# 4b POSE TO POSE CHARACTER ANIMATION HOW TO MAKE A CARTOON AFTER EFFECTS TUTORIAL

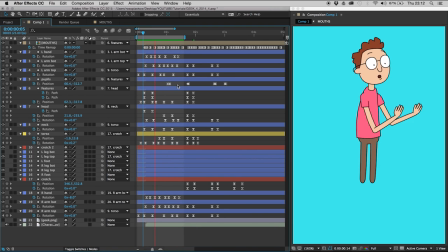Wow, I'm a character. Wow, I'm a character. Wow, I'm a character.
So it's a lot smoother than before. It's got a lot more character. Let's do the same thing. These same principles. I mean, I don't really know what to call them. Let's just call them the Ross principles of After Effects character animation.
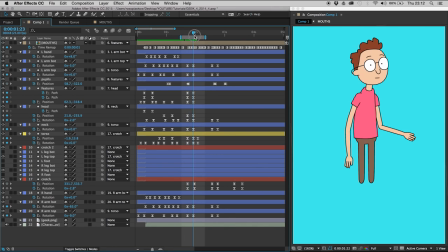Let's do it to this transition. So the first thing I'm going to do is bounce the crotch. Why? Just because it's a little bit more interesting. 1, 2, 3, 4. Set some keyframes. Make it go too far here. So it's moving to the left.
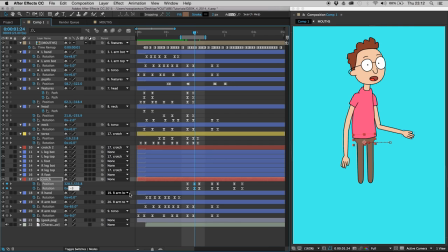Let's move it to the left. And let's also rotate it a bit too far. So minus 3.4. Maybe that's too much. Now he's got a little bounce. You can see it up here. But it's the whole thing. So do the same for anticipatory movement.
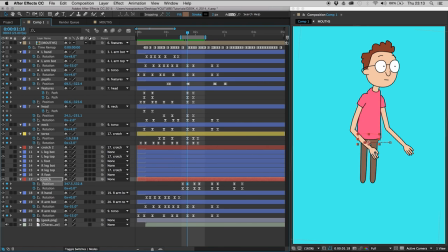Move him to the right because he's about to move left. I'm going to mute him. Can't really see that. Maybe the movement needs to be slower. So highlight all. Let's delay the torso. So at the moment, these keyframes are all parallel.
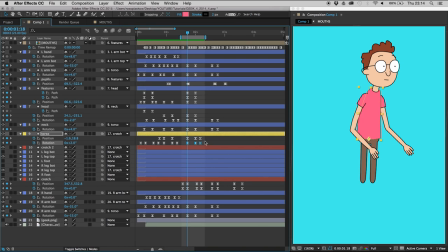They all happen at the same time. Naturally, nothing happens at the same time, especially not in the human body. So if you just move things 1 frame to the left or 1 frame to the right, it will just look more natural.
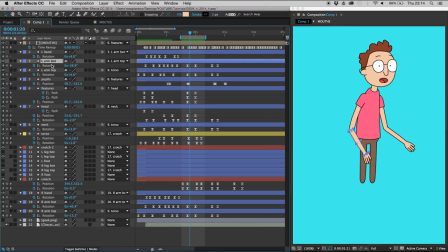Okay, I'm going to start on the left arm bot. Do what we did before and make it delay its movement. Also double delay it with that. Now I'm going to bounce it.
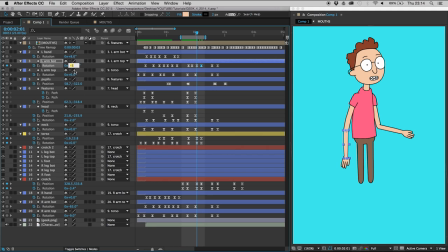1, 2, 3, 4. And then let's make it go too far. So maybe if we're rotating it clockwise, then we should add a couple of decimals to. So -5 plus 2 is -3. Then it rotates clockwise.
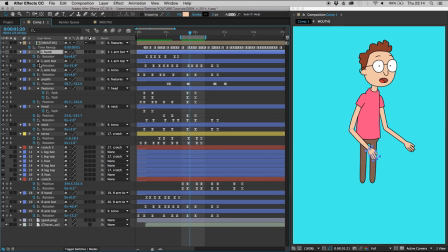Let's delay this hand rotation, even though there is no hand rotation. So let's animate the hand. Keyframe there. A keyframe there. In between, let's make it go the other way.
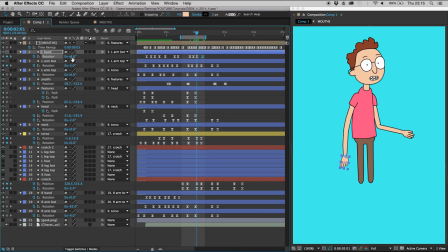That looks nice. Let's make it bounce. Let's add 2 degrees to 8, which is 10. Let's see what that looks like. Look at that hand. Just look at that.
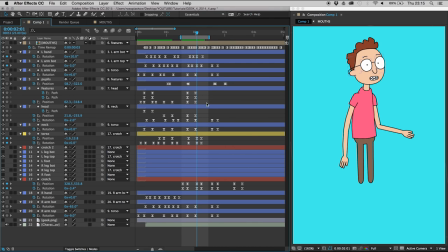This is better education than I got in my degree. I tell you that as a fact. What does this left arm top do? Does it even move? Yes, it goes from 4 to 6.
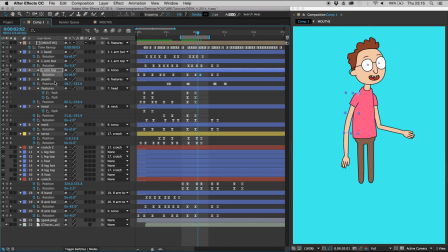So let's make it go to 6.3. Or 4. 6.4. You can't really tell. Maybe if we add in a big anticipatory movement.
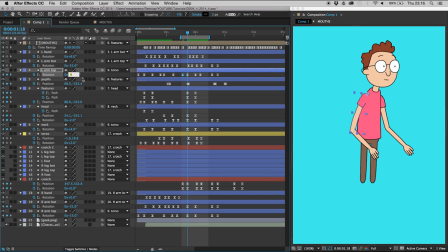At the moment it's 4, so we want it to go anti-clockwise, so let's go to 2. Yeah, that looks nice. Let's add a little something something to this right arm, huh? The right arm top, I'm guessing, is going clockwise, yep.
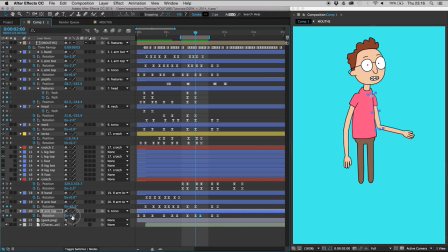So let's move it too far clockwise. Let's say -6. And then we'll do the same for right arm bot, but I'm guessing that's going anti-clockwise.
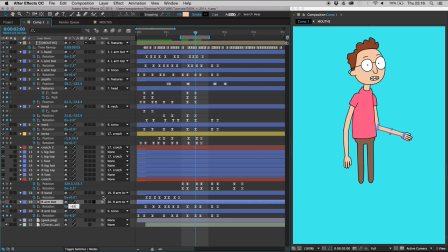Yep. So it goes to 63. Let's add 3 degrees, 66. See, this is without even previewing, because we already know what we're going to do. We're going to delay the hand.
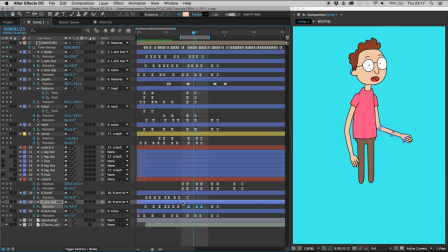We're going to delay the right arm bot by 1 frame. Delay the hand. Set a keyframe for the hand at the end. I mean, where do we want it? Where's a good look? Is this a good look? We're going to bounce the hand. Make it go too far.
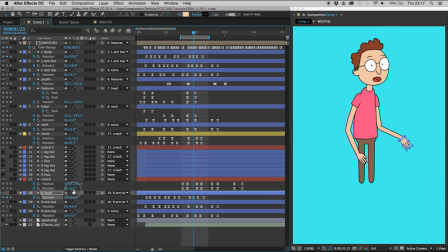We're going to delay it in the middle by making it point in the direction that it's coming from. Let's see how that looks. Maybe it's a little bit bouncy.